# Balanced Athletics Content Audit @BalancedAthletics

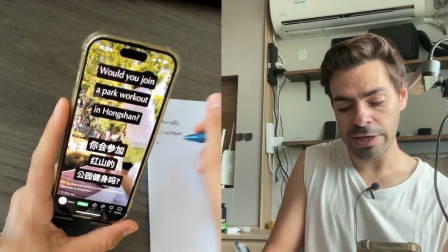[8:11]
But if you do a free, again, that's the top of funnel.
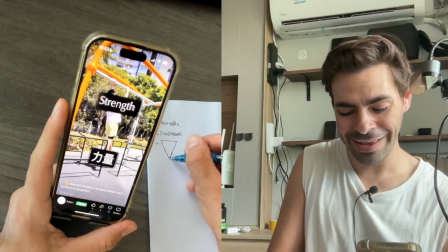[8:17]
This is me giving business advice rather than social media content advice.
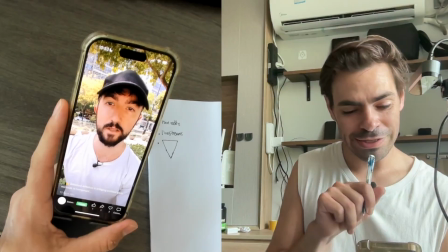[8:23]
As far as social media content advice here, the video is very well done.
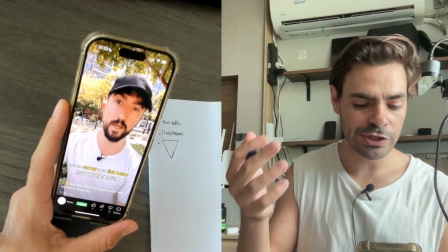[8:29]
I like the in and outs. I don't like too much text to read, but I get it that you're trying to do something here bilingual.
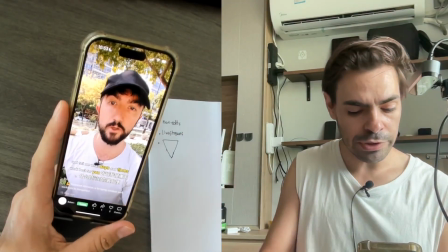[8:37]
Everything that you're doing here is already bilingual.
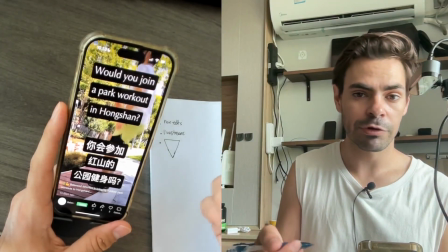[8:41]
Based on your captions, I see that you're using CapCut Professional with the bilingual option of the auto captions, so that's good.
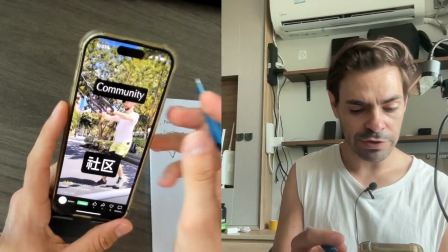[8:50]
Probably somebody's helping you here with the text or something like that. If you're doing everything yourself, congratulations, man.
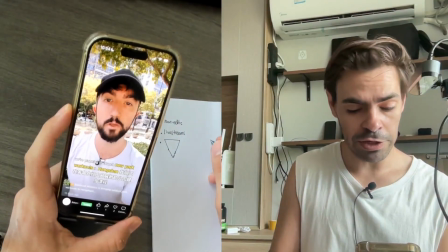[8:57]
You're doing a really fantastic job.
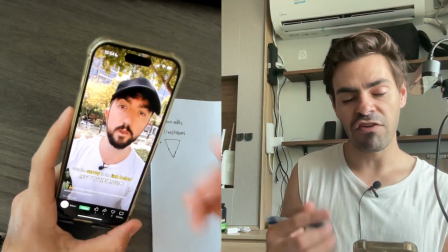[9:03]
I don't love the music. That would be my first note in here. Why music?
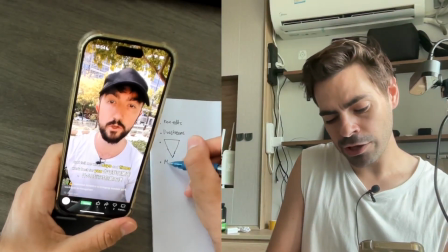[9:09]
Why not music?
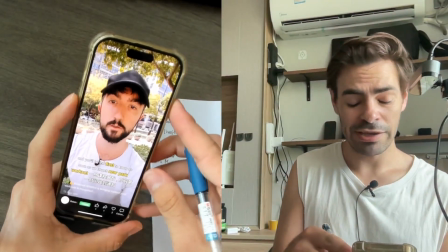[9:14]
Yes and no.
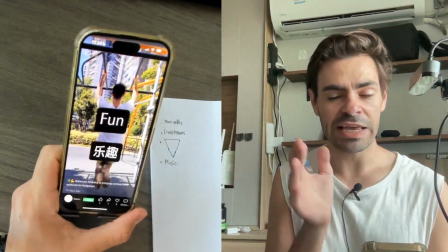[9:17]
I always side on the side of no for music, because you're not selling here entertainment.
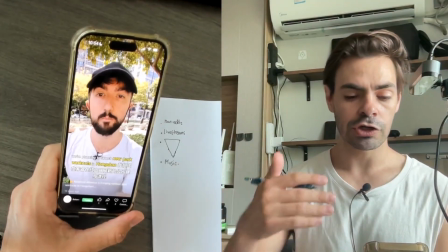[9:26]
You're selling education, which is fitness and culture. Body, being comfortable with your body.
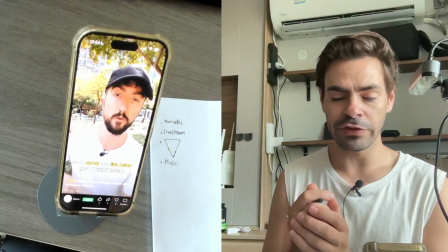[9:33]
I would side on the thing of like, I'm not gonna distract you, I'm only gonna help you.
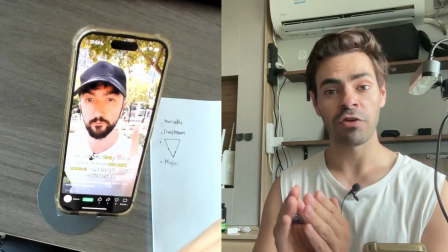[9:40]
You need help with your fitness, let me help you.
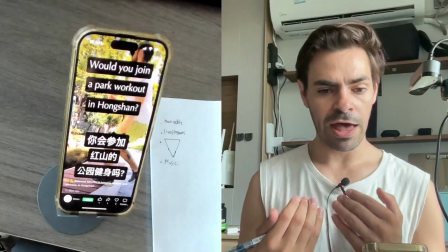[9:45]
So if you're coming like that, if you're presenting yourself like that, then I get it.
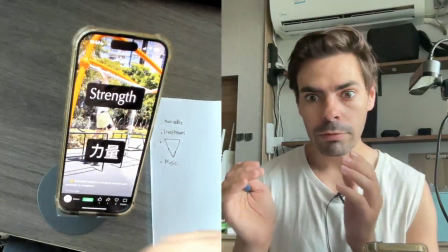[9:52]
It's a short video. People want it, maybe sound here, sound there. Sound effects
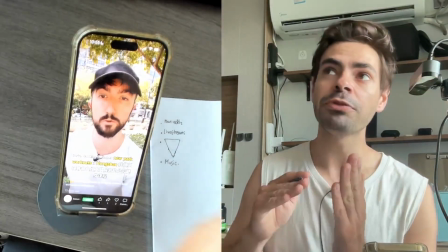[9:58]
have impact because they help the video stick more or land more.
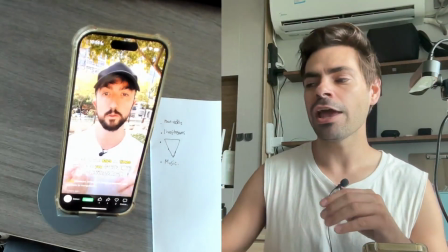[10:07]
Like let's say for example you're showing an injury and you put the typical sound of like a bones breaking,
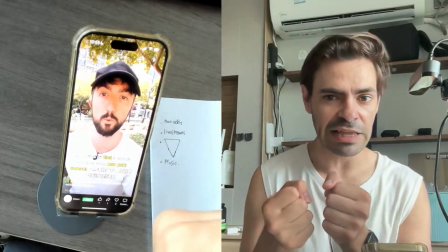[10:14]
which is really actually celery just like being cracked.
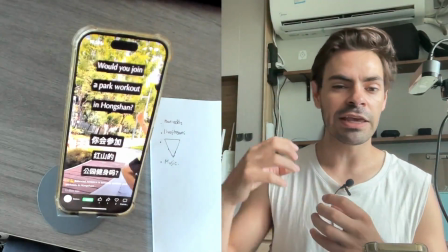[10:17]
If you put that, it enhances the video because it gives a much more like dedicated,
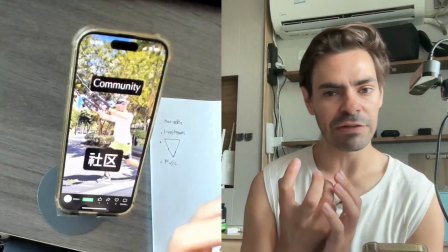[10:25]
it's enhancing the flavor of the video, it's adding salt.
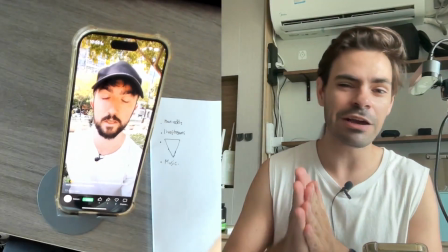[10:29]
However, if we're just putting music for the sake of putting music right there and there's no
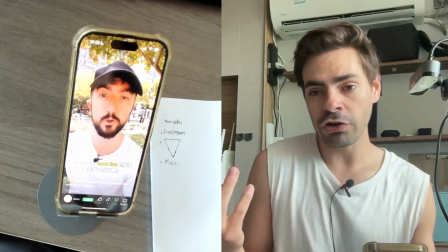[10:35]
meaning at all for this music other than let's fill in some silence,
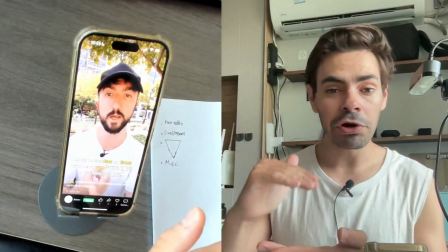[10:40]
I think you're lowering your credibility as a coach.
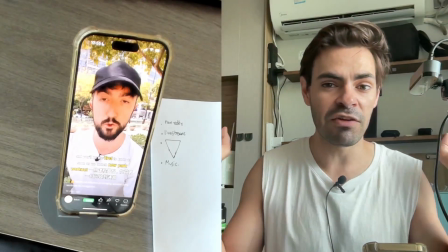[10:44]
But like I'm not important enough for you to pay attention to my voice, therefore I gotta distract you with music.
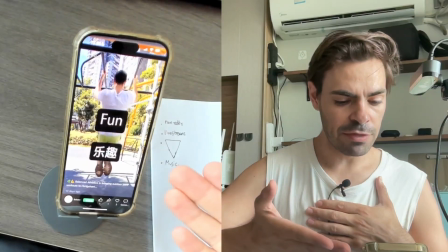[10:52]
Look, I'm already distracted with the things that you're showing me right here with the thing.
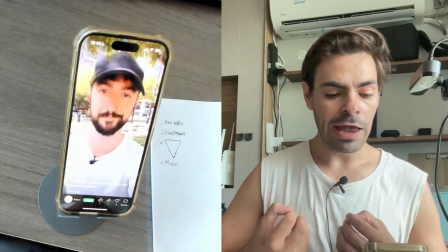[11:00]
I either hear some like
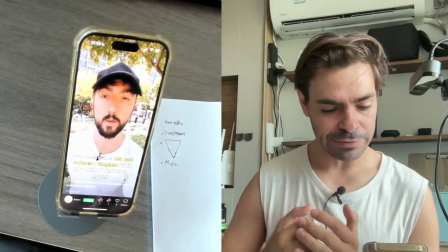[11:05]
I don't know, ambient noise or sound effects that accompany this, or
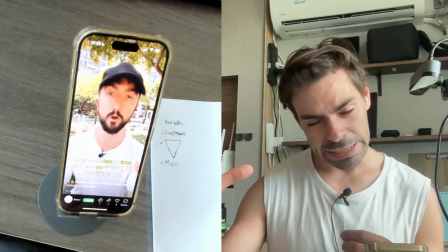[11:12]
sound effects that go with the text, like bling, bling, like community, strength, power.
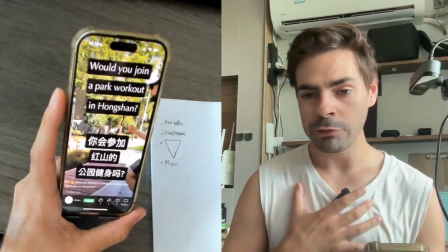[11:19]
That would work with me. So I'm not a big fan of music for educational videos.
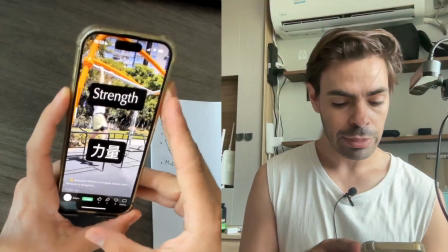[11:25]
I would say that this niche is educational. And you're not selling vibes here, you're selling education.
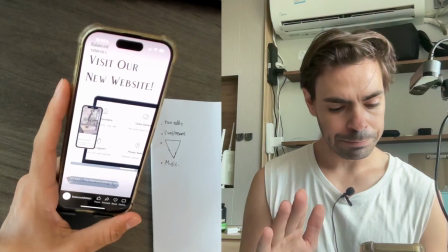[11:34]
All right, move on to the next posting here. Visit our new website.
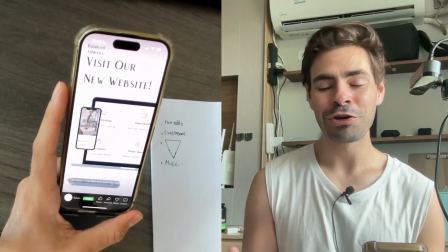[11:41]
Why? Why should I visit your new website? There's nothing in it for the viewer.
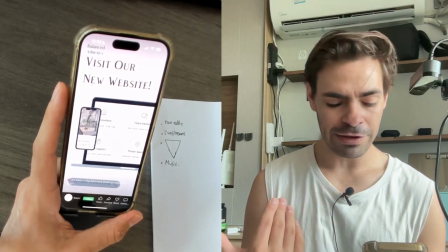[11:48]
There's nothing in it for me here.
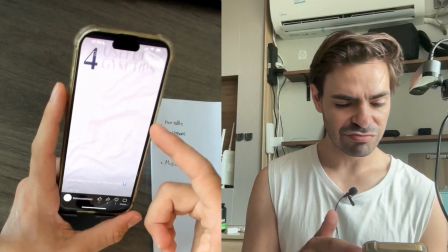[11:54]
Announcement, website launch. No.
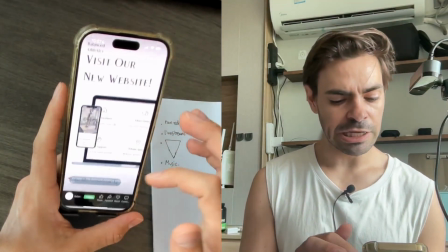[11:58]
Again, this is a company, I'm not saying that your company.
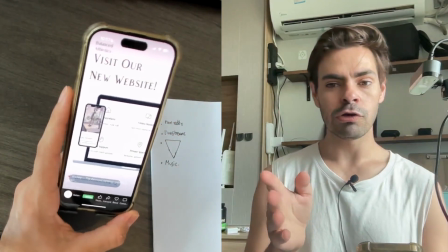[12:04]
This is, let's say, Samsung wanting you to care about their birthday.
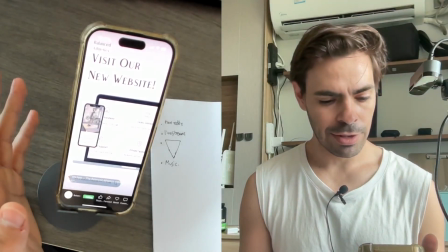[12:10]
Why? Why should I? I don't care that you're launching a website.
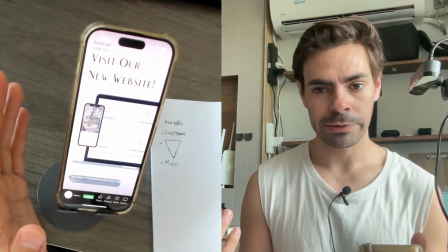[12:14]
No.